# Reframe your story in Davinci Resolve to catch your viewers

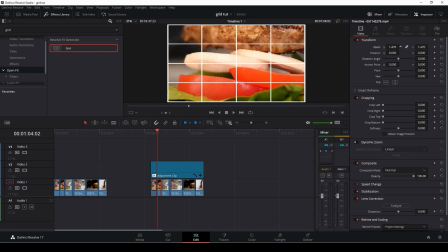[4:10]
And again, I'm zooming in because I want to have a close-up here of the beef getting put onto the burger here. So we have this
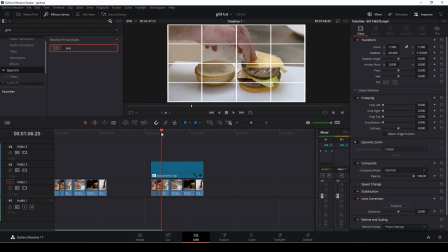[4:26]
like that. So for the clip here, which is this cheese getting on, and it's a little bit funny, I actually want to go in a little bit closer as well.
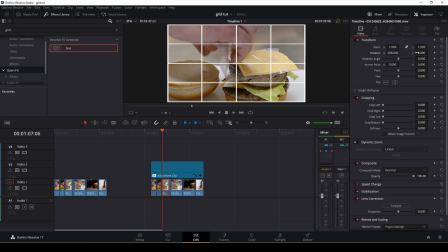[4:38]
So I am also going to zoom in here and reposition that, but I want the focus to be around here like that. He's just, and going for the next little clip here, I'm going to select
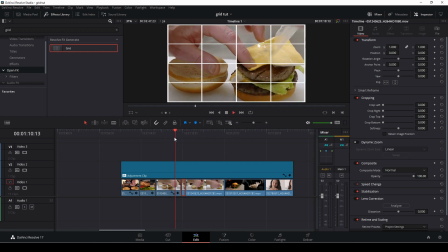[4:58]
that clip here, which is just, actually that is not too bad. I'm not going to make that so extreme. I'm just going to reposition that just a little bit, something like that.
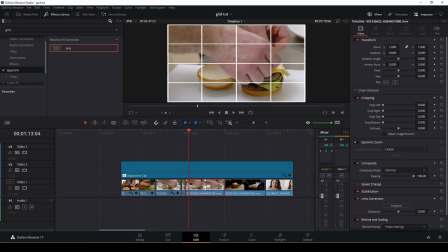[5:14]
And then here for the next, I'm going to go in and make a close again. Of course, this is the same shot. I just randomly chopped up to see the process of making a burger here.
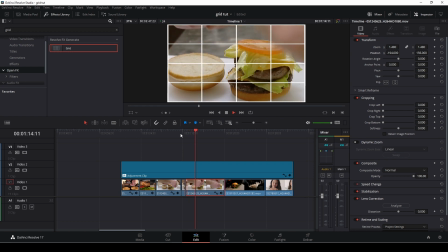[5:34]
So here we have that going on here. He's now making the burger.
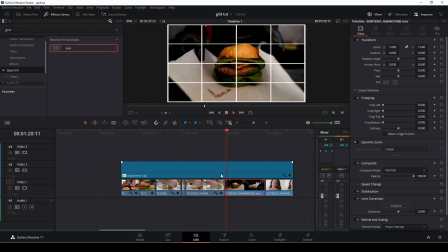[5:41]
And then for the next shot, we are going to have this wrapping.
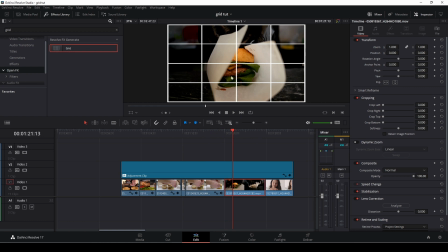[5:44]
And again, this is centered, but to keep the attention where the viewer were last, which were around here, that's at least what I want. I need the wrapping to be around the same spot.
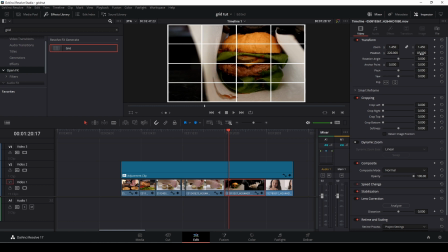[6:01]
So it depends on what you want or where you want the viewer to watch. So in this case, this is what I want.
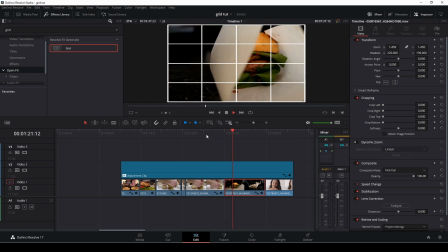[6:12]
Just like that.
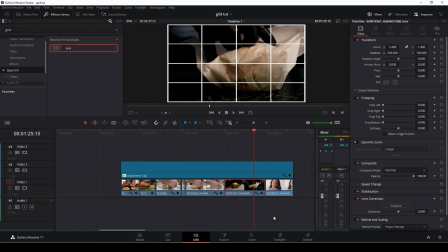[6:13]
And it doesn't mean that you can't, you know, animate the keyframes and make the camera move and stuff like that.
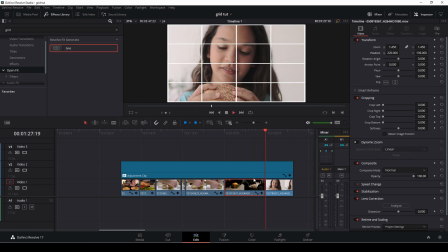[6:22]
You can do that, but I'm not going to do that for this tutorial.
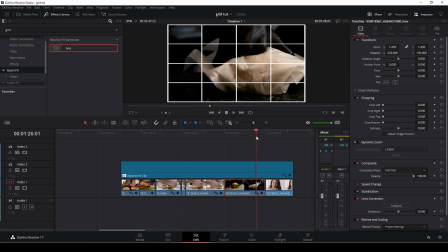[6:24]
But here you have the issue, or my issue at least, is my attention are here and now it's over here.
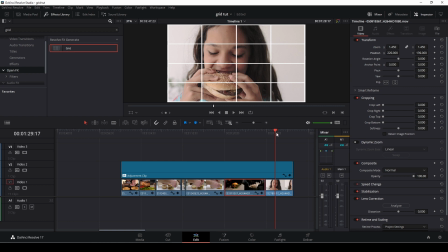[6:32]
And this is going to confuse the audience. So I could either, a couple of things. I could either have a look at if there's any special thing about the girl here or any text.
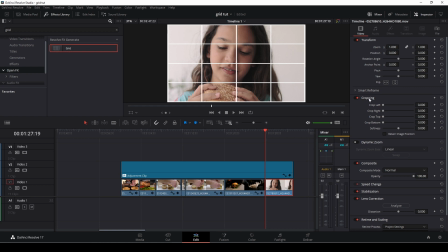[6:49]
Then this is not an option, but in this case there isn't.
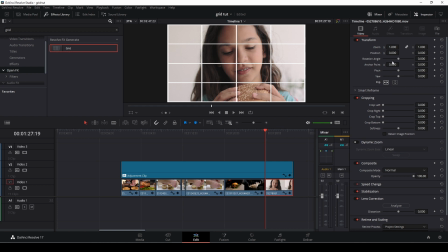[6:54]
So I'm just going to flip her. Now she's eating the burger. And I could zoom in just a little bit, make her move just a tiny bit here.
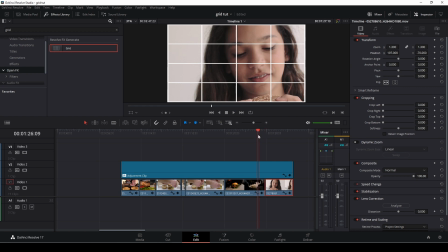[7:09]
Something like that.
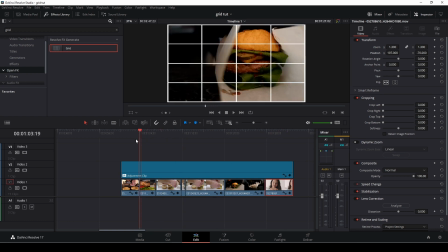[7:16]
Okay, so let's go to the beginning here,
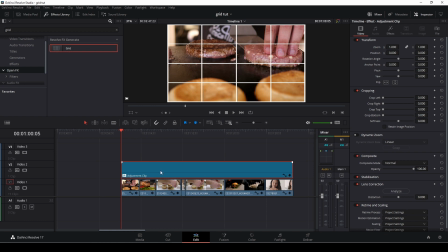[7:21]
and I'm just going to select the clip and push D, so I'm just going to deselect it. So now all my grids are away, and you know, with a little bit of finesse and there's just a small correction here, a little bit of finesse, this is what we have.
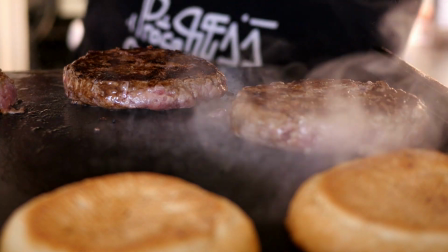[7:36]
So anyway, this is a little trick to keep your audience attention on the details you want them to see.
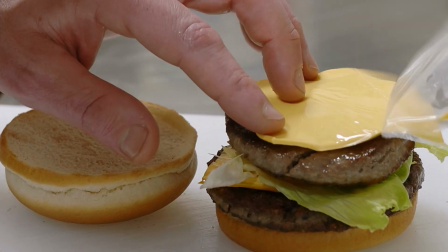[7:44]
And if you haven't shot your material yourself, you sometimes have to do something like this.
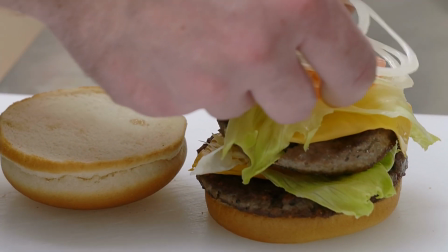[7:51]
So in my opinion, this is
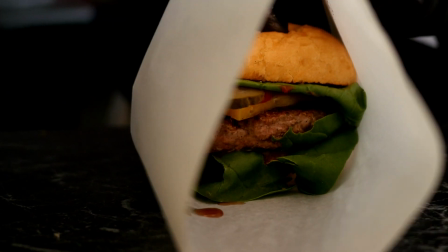[7:55]
telling a different story than the other one, but that's of course for you to decide.
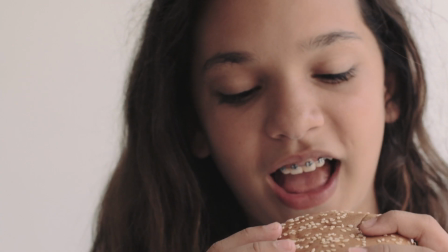[8:02]
Anyway, that was a look at how to do this inside of Davinci Resolve.
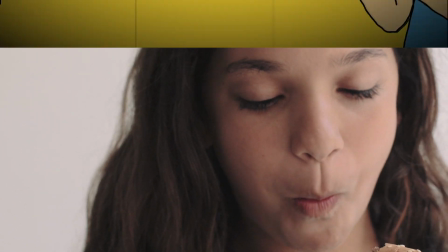[8:07]
I do hope you found this video useful.